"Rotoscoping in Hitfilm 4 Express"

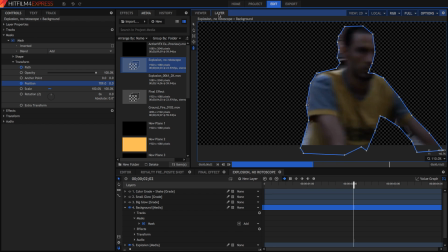Okay guys, so I've pretty much finished it.
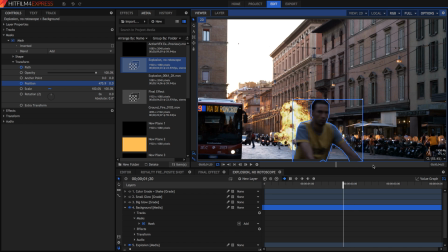I haven't done it all the way until he goes out of frame, but I've done it just enough so that the rotoscope stays on while he's in front of the explosion. When we go back into our viewer, we can go and preview this. So technically it works pretty well, and he looks like he's in front of it, which is pretty great. But there's still one or two things that we can do to make it look just a bit more realistic.
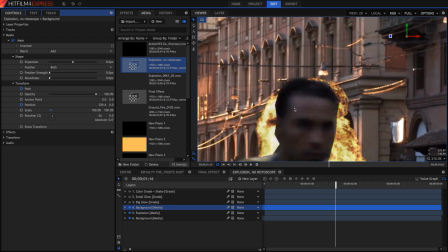So the first thing is to feather and smooth out the edges, because you can see we've got quite some harsh edges right here.
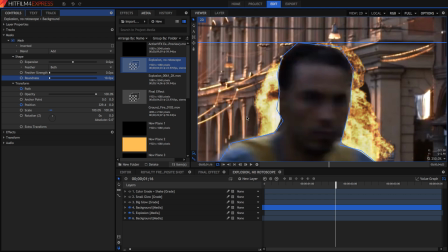So it's best if we round it off a bit so that the edges are smoothed. Additionally, we want to feather the edges to actually blur out the edges a little bit,
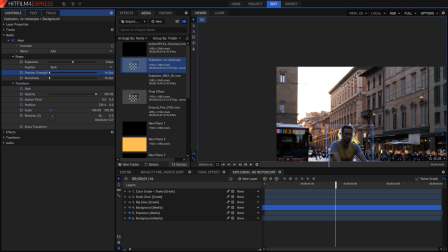because he's moving and he has got a bit of motion blur on him.
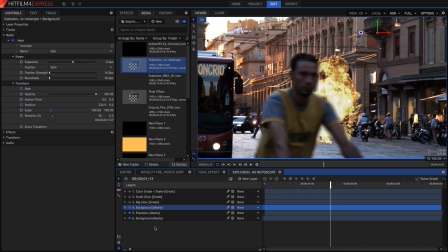Already it's starting to look much better. But now for the final step.
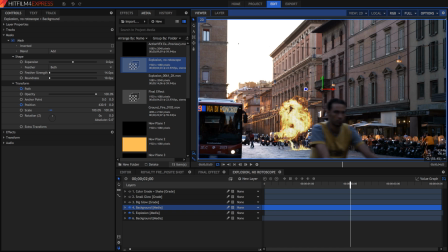You might not have this in your video in particular, but what I've done is, because I have an explosion, I used to have an actual glow effect on the explosion itself. But instead, what I decided to do was set up a grade layer.
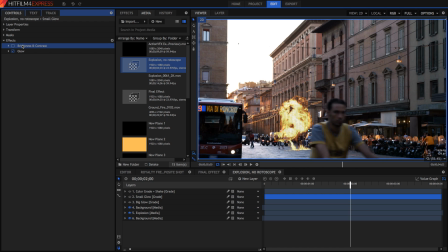And on this grade layer, I've simply got, not a brightness contrast effect, I've just got one glow. Now I've got a glow that's quite big and quite, not quite so intense, but it's got quite a big radius, and one that's more intense, but has a much smaller radius.
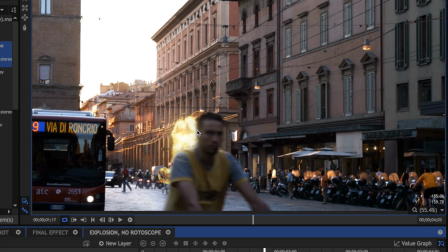And that way when the guy moves over it, you can see it sort of leaks onto him. Now because I've got this massive white light up here as well in the sky, I've made a mask on each of these layers, and you can see that the mask is only around the area of the explosion. This way, only the explosion glows, but it still glows over the other guy. When I finally add my color grade, it looks great. And you can really see the glow on the edge of his face. So thank you guys for watching this video. I hope this helped you out, and I hope that you can use your rotoscoping to great effect in your next video.
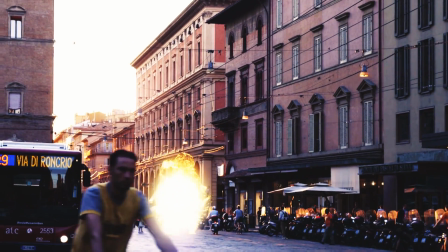Again, if you want to know how to do the actual explosion effect, then just comment below or leave a like on the video so that I know whether I should create another video on the explosion effect itself.
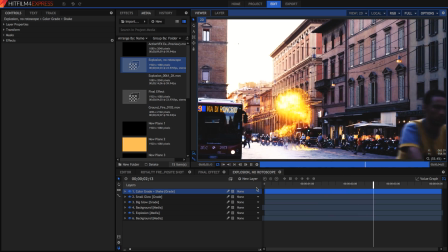Thank you guys for watching, and I'll see you later. Stay shiny. Bye.